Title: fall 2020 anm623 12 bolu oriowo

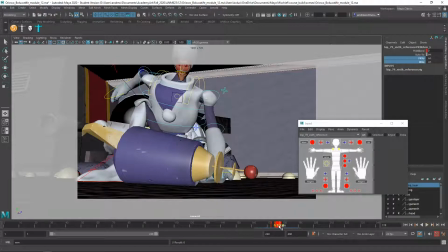I'm just going to move this later, this switch back.
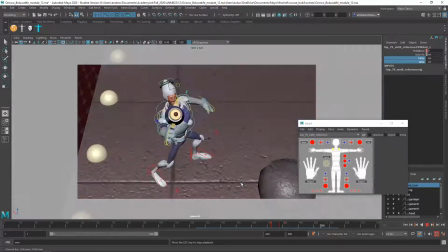Yeah, I like that a little better. I'll do it a little later. It sticks longer. Yeah, it looks really sort of snappy now, the way he picks up his gun.
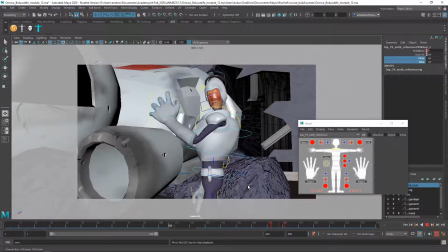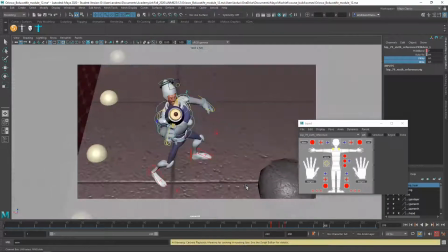Yeah, better.
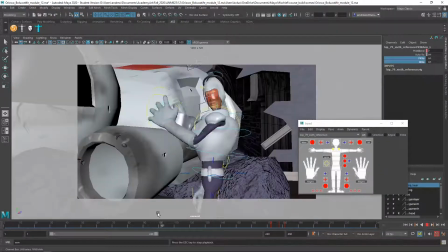And then I think this was another kind of too big of a moving hold here.
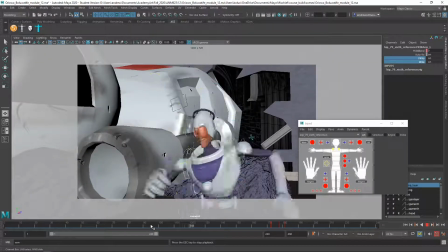Well, I don't know. I just sort of think, if this is a hold,
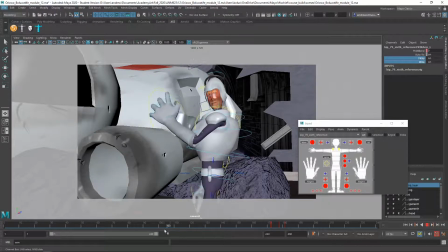it's, there's like that to there, it's too big of a movement. But at the same time, I'm like, well, what's he doing here? You know, maybe give him something to do.
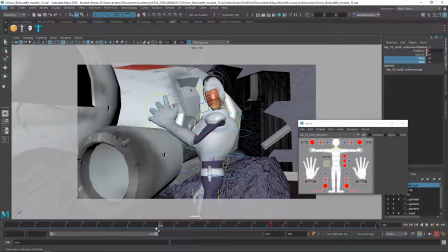Maybe he like sticks his neck out and looks forward more, or maybe he clenches his fist in readiness or something. I don't know. I feel like he needs to either hold tight or do something here, like one or the other, but this kind of little funny kind of drift isn't looking so good.
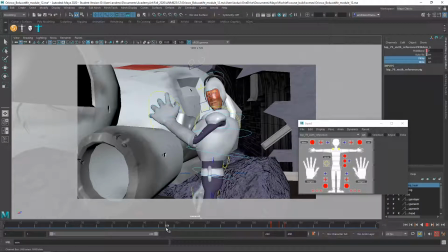So either a pretty tight thing where he's holding tight and there's a smaller moving hold, or maybe just have him take a breath, kind of go down and back up and move his chest back and forth, just the smallest bit. Or, so tighten it up so it's a tighter hold, or give them some little action to do in there. But yeah, I think it's going great. Really good stuff.